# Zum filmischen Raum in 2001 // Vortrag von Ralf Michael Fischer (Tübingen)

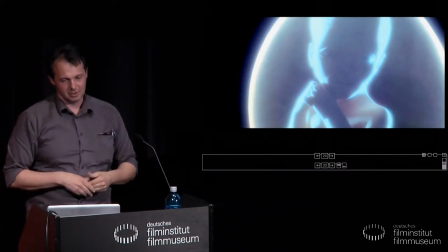[24:41]
Man hat den Eindruck, dass so etwas wie Erlösung innerhalb des Films oder Erlösung laut diesem Film immer von außen kommen muss.
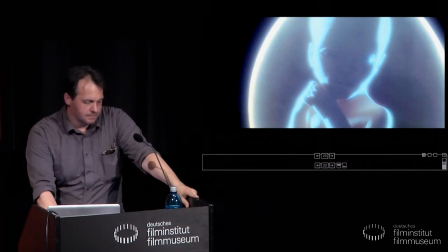[24:49]
Diese schlaglichtartige Zusammenfassung passt insofern zu 2001,
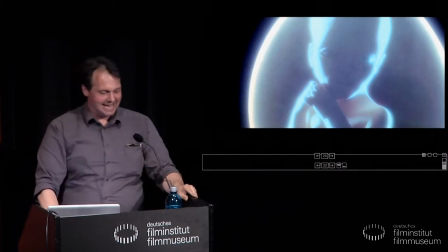[24:55]
insofern zum Film, als 2001 ein Ereignis an das nächste Reit dabei oftmals
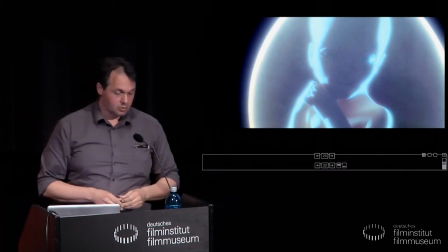[25:01]
äußerst lückenhaft bleibt und nur wenige Zusammenhänge wirklich klärt.
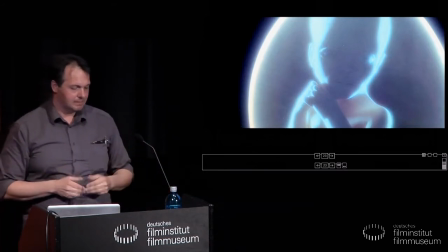[25:06]
Im Gegensatz zu einem herkömmlichen Film weiß man deshalb eigentlich selten, worauf der Film eigentlich hinausläuft, also das, was einen normalen Film auszeichnet.
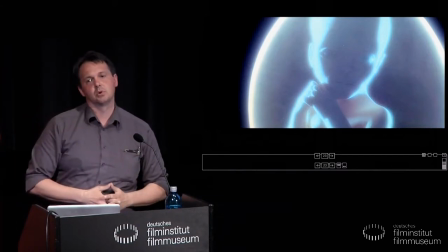[25:16]
Man weiß am Anfang, das und das ist das Ziel des Protagonisten, das wird hier letztlich auch verweigert.
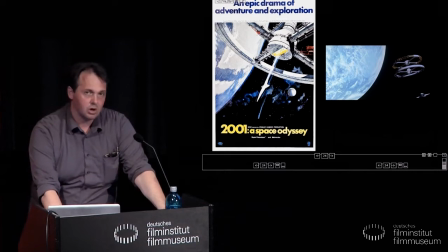[25:22]
3. Menschen, Monolithen und Räume in 2001 zwischen Gefangenschaft und
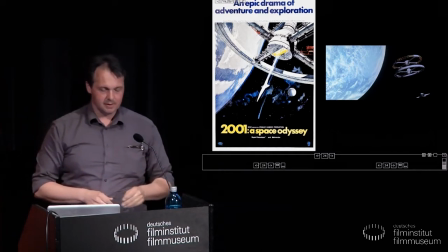[25:30]
Raumöffnung Meine Zusammenfassung der Handlung leistet eines gleichwohl nicht.
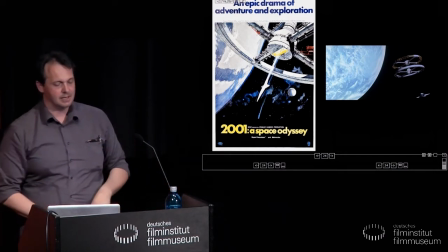[25:35]
Sie erfasst nicht die zahlreichen handlungslogisch irrelevanten Sequenzen mit banalen Alltagshandlungen oder gar ohne Menschen. Etwas das Planetenballett zum Donauwalzer. Infolgedessen wird der Film selbst zur Odyssee,
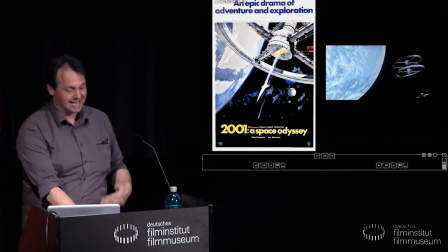[25:51]
weil man sich zwischen zahlreichen handlungsarmen und handlungsvorantreibenden Sequenzen erst zurechtfinden muss, um Zusammenhänge herzustellen.
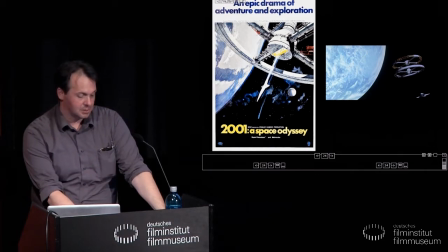[25:59]
Letztlich sind einfachste Dinge interpretationsbedürftig, weil sie nicht erklärt werden.
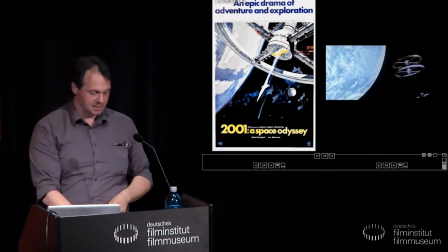[26:05]
Vor allem selbst banalstes Alltägliches wird bedeutungshaft
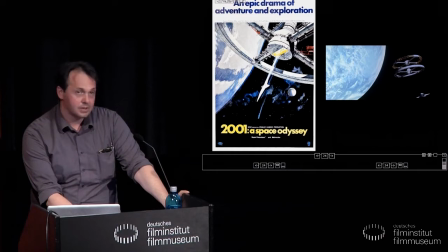[26:09]
und drängt scheinbar zu allgemeingültigen Schlussfolgerungen über die menschliche Befindlichkeit.
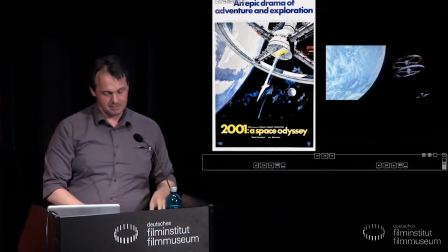[26:14]
In diesem Sinne sind meine nachfolgenden Schlussfolgerungen zu verstehen.
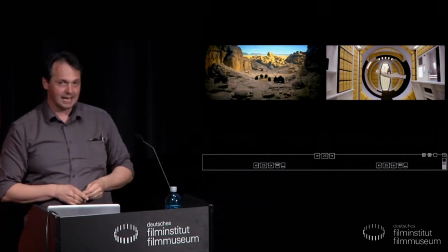[26:19]
Eine Funktion vieler vermeintlich irrelevanter Sequenzen ist es meines Erachtens,
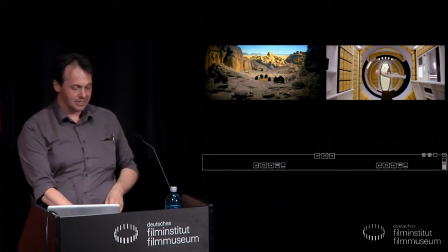[26:25]
das Verhältnis der Menschen zu ihrer Umgebung auszuloten.
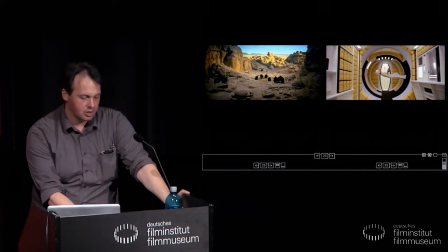[26:32]
Urmenschen oder Menschen werden in der Regel in Räumen verortet, die sich durch ihre Abgeschlossenheit nach außen definieren.
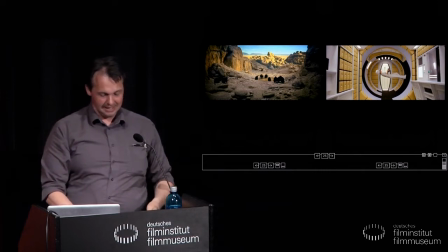[26:40]
Das gilt für die Urmenschen, die sich zum Überleben in Höhlen zurückziehen müssen,
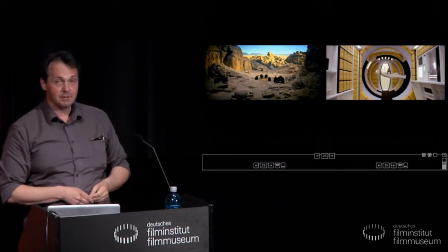[26:46]
ebenso wie für die Zukunftsmenschen, die hermetisch abgeschottete Raumfahrzeuge benötigen, um nicht zu sterben.
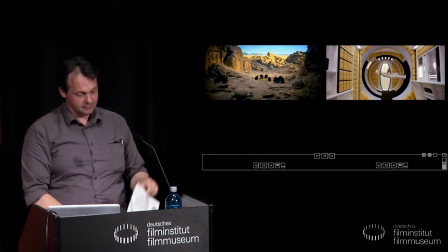[26:53]
Dazu bedient sich Kubrick neben dem breiten Bildformat vor allem Weitereinstellungsgröße,
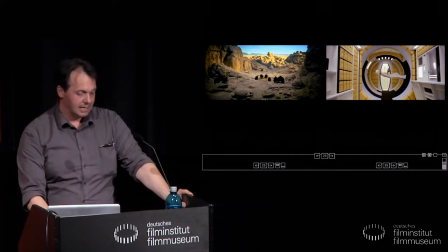[26:59]
welche die Räume betonen, in welchen sich die Figuren bewegen.
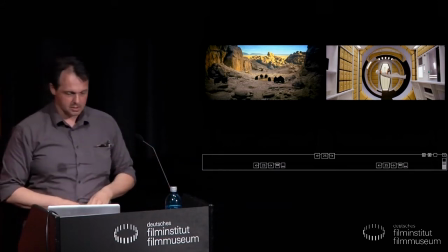[27:03]
Das sehen Sie hier mit zwei Beispielen aus der Urzeit und dann eben aus der Donau-Walzer-Sequenz Blick in eines der Raumschiffe.
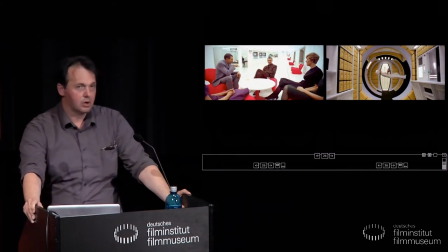[27:13]
Bemerkenswert sind vor allem jene zum Teil ausufernden Einstellungsfolgen, in denen Kubrick die Menschen in ihren hochtechnisierten,
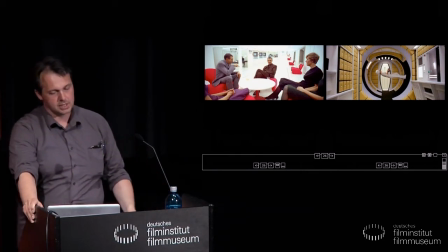[27:21]
selbst geschaffenen Umgebungen zeigt, vor allem rechts.
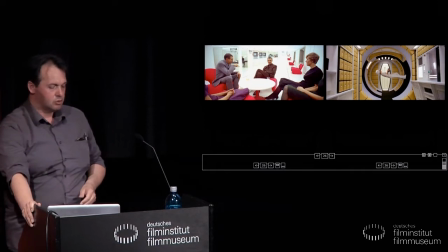[27:25]
Berühmt ist die Einstellung mit der Stewardess, welche buchstäblich die Wände hochgeht, bis sie auf dem Kopf steht.
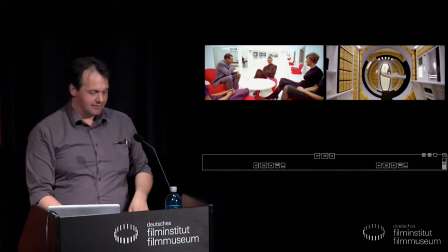[27:32]
Kubrick demonstriert hier schon fast überdeutlich, dass man im Weltraum nicht mehr naiv von oben oder unten sprechen kann. Unter Bedingungen der Schwerelosigkeit herrschen andere Gesetze und an Bord von Raumschiffen können theoretisch alle Wände zum Gehen benutzt werden, wenn man die entsprechende Ausrüstung hat.
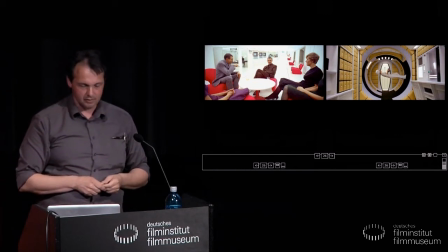[27:53]
Interessant, schauen Sie sich mal von Denis Villeneuve den Film Arrival an. der knüpft,
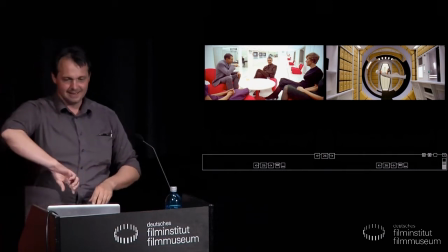[27:59]
sobald die Protagonisten das erste Mal das Raumschiff betreten, da an Kubrick an, indem er plötzlich die Schwerkraftverhältnisse umdreht.
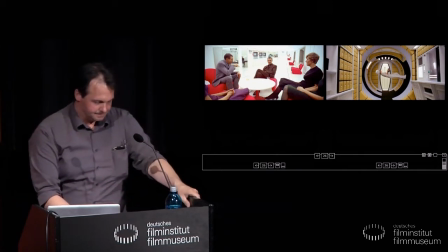[28:07]
Also der setzt das eigentlich direkt fort. Das ist insofern relevant, also diese Exponierung der Schwerelosigkeit oder der neuen Bedingungen ist insofern relevant,
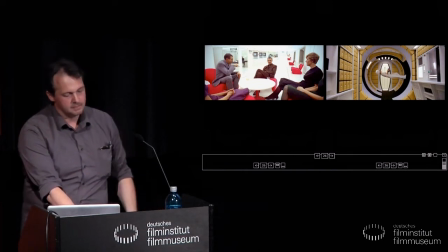[28:23]
als kurz zuvor im Gespräch zwischen Floyd und den Russen die Erde noch unten und der Mond oben lokalisiert wurden. Sie sehen auf dem Frame links noch, wie der russische Wissenschaftler noch mit dem Finger nach unten zeigt.
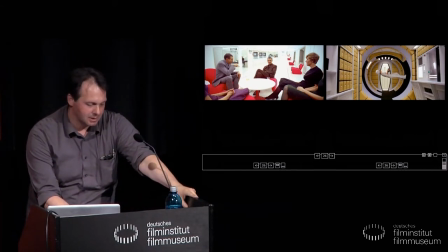[28:39]
Das ist genau diese Stelle. Kubricks Bilder und mit ihnen der filmische Raum verdeutlichen, dass die Sprache der neuen Umgebung nicht angemessen ist.
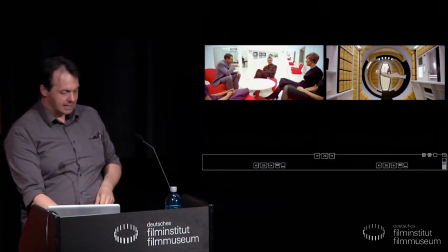[28:50]
Etwas allgemeiner kann man schlussfolgern,
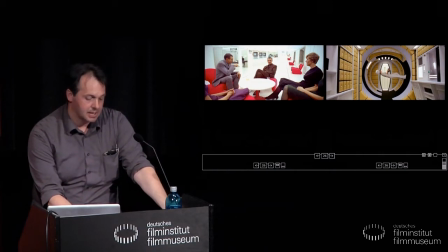[28:53]
dass das Verständnisvermögen der Menschen in 2001 immer noch von irdischen Schwerkraftverhältnissen definiert wird,
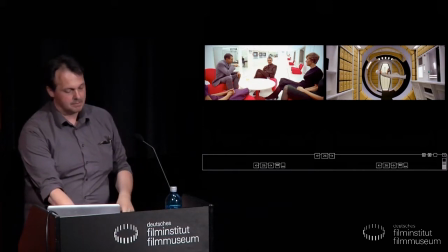[29:00]
ihr Weltbild ist immer noch geozentrisch. Eine mentale Anpassung an die Gesetzmäßigkeit des Weltraums hat noch nicht wirklich stattgefunden.
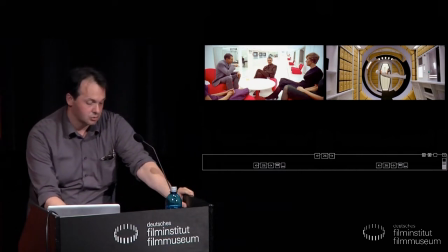[29:10]
Ein Indiz, dass die Menschen durch ihre selbst geschaffenen technischen Umgebungen letztlich definiert und auch eingeschränkt werden, äußert sich in Kubricks berühmter Strategie achsensymmetrischer Bildkompositionen, also in der Mise en cadre.
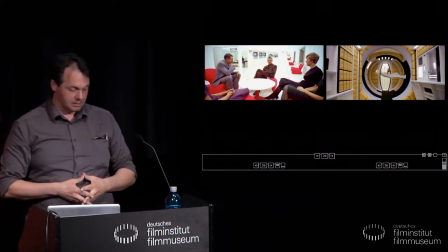[29:25]
Aufgrund ihrer Auffälligkeit werden solche strengen Kompositionen wie rechts,
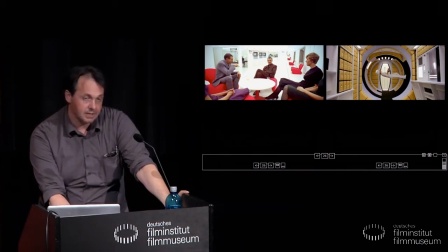[29:30]
welche überdies die Fluchtlinien und die zentralperspektivische Konstruktion betonen, normalerweise vermieden. Sie lenken die Aufmerksamkeit nämlich ab von Figurenhandlungen hin zur Bildkomposition. Also die sollen normalerweise vermieden werden.
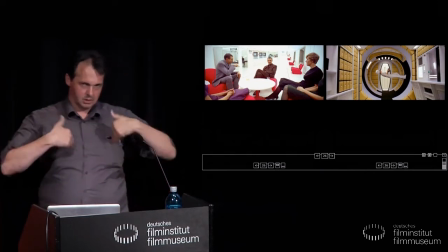[29:51]
Und was eben Kubrick hier macht, durch diese Achsen-Symmetrischen Kompositionen lenkt er den Blick wieder viel stärker auf den Raum. Er lenkt dann auch den Blick teilweise auch wieder ab von den Menschen. Er exponiert die Menschen im Raum. Was ebenfalls nicht übersehen werden sollte, wenn Kubrick seine Figuren ins Zentrum solcher Kompositionen setzt, Dann wirken sie alles andere als raumbeherrschend.
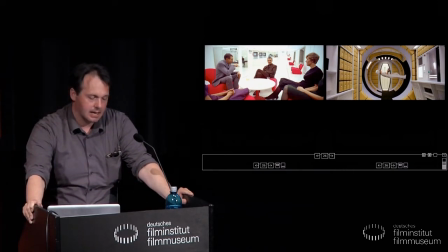[30:18]
Vielmehr wirken sie auf unbehagliche Weise eingehängt, geradezu bedrängt von ihren selbstgeschaffenen Räumen, gar wie Fremdkörper. Zu Ende gedacht präsentiert Kubrick den Menschen als entthrontes Zentrum seiner selbstgeschaffenen Umwelten,
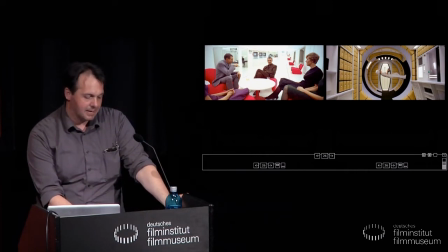[30:34]
von denen er komplett abhängig und zugleich entfremdet ist. Kubricks Menschen müssen sich zwar geradezu in käfigartige Räume zurückziehen, um zu überleben, zugleich scheinen sie nicht in der Lage zu sein, eigenständig über den Horizont hinauszuschauen, mit dem sie sich umgeben. Kubrick führt eine Menschheit mit eingeschränkter Erkenntnisfähigkeit vor Augen, die vor allem angesichts des Neuen und Fremden versagt. Also räumliche Begrenztheit bei Kubrick heißt immer auch so etwas
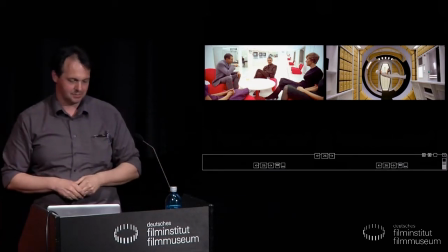[31:08]
wie Erkenntnisgrenzen oder auch etwas krasser ausgedrückt geistige Begrenzung.
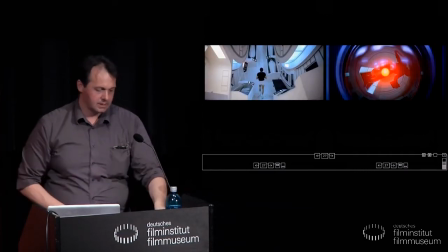[31:14]
Ein Höhepunkt dieser Entwicklung zeichnet sich in der Discovery ab.
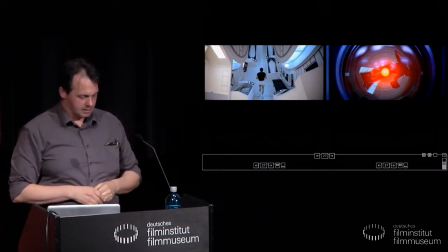[31:22]
Bereits die erste Sequenz der Discovery-Episode mit
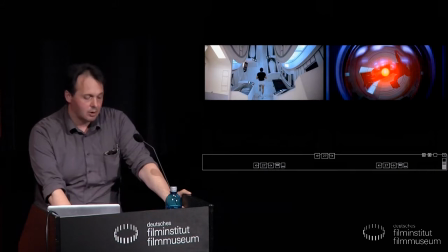[31:30]
banalem Astronauten-Jogging unterläuft jegliche Erwartung eines heroischen Vorstoßes ins All.
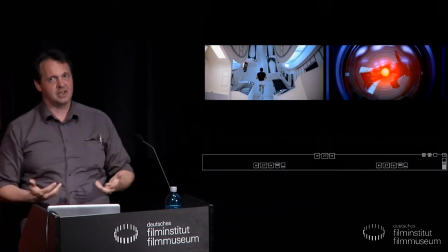[31:38]
Man wird eigentlich mit dem banalen Alltag von Astronauten letztlich konfrontiert.
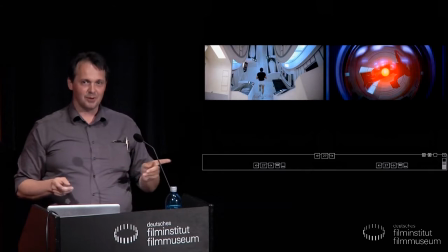[31:46]
Ich zeige Ihnen jetzt einen Ausschnitt. Schauen Sie mal ganz genau hin, ob Sie die Anschlussfehler, falls es welche sind, entdecken können.
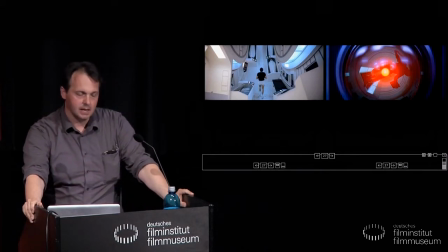[31:56]
Der Astronaut Puhl joggt im Wohnbereich das Raumschiff, der als Zentrifuge gestaltet wurde, um künstlich Schwerkraft zu erzeugen.
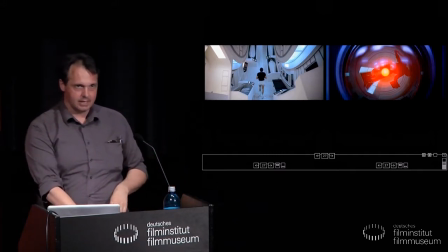[32:05]
Ein Umstand, der im Film mit keinem einzigen Wort erklärt wird. sondern visuell erschlossen werden muss.
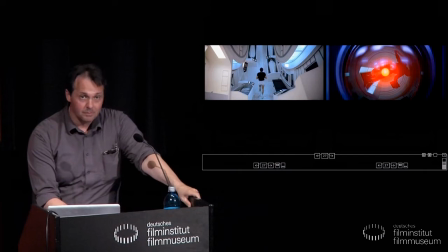[32:12]
Im Gegensatz zur Erde ist hier das Oben innen und das Außen unten.
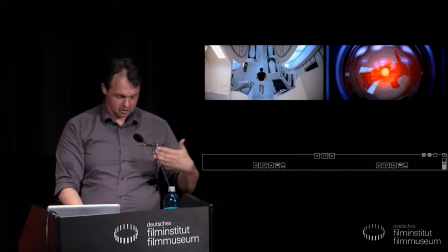[32:18]
Das Ende der Sequenz besteht aus achsensymmetrischen Verfolgungs- und Rückwärtsfahrten, das was ich gerade gezeigt habe,
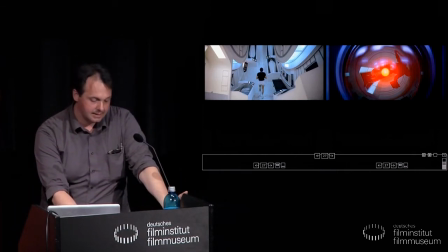[32:25]
die den Astronauten in der Bildmitte gerade zu arretieren, während seine Umgebung viel aktiver wirkt.
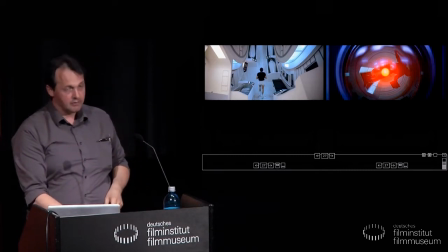[32:32]
Er scheint trotz seiner Mühen in diesem hamsterradartigen Raum auf der Stelle zu treten und ist gefangen in einer Dynamik des Stillstands.
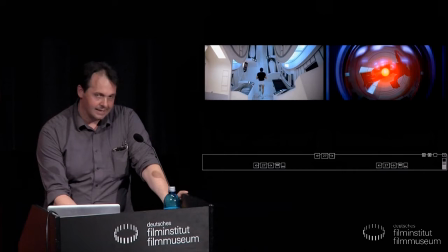[32:42]
Diesen Eindruck verstärkt eventuell unterschwellig eine Deformation des szenografischen Raums durch den filmischen Raum. Wenn Sie sich das genau angeschaut haben, es gibt bestimmte Merkmale, wo man das erkennen kann.
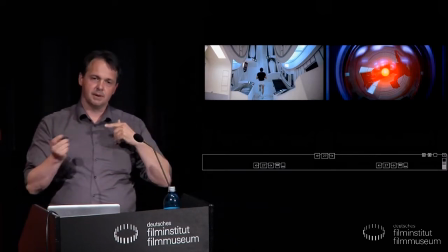[32:58]
Der läuft eigentlich jedes Mal in eine andere Richtung.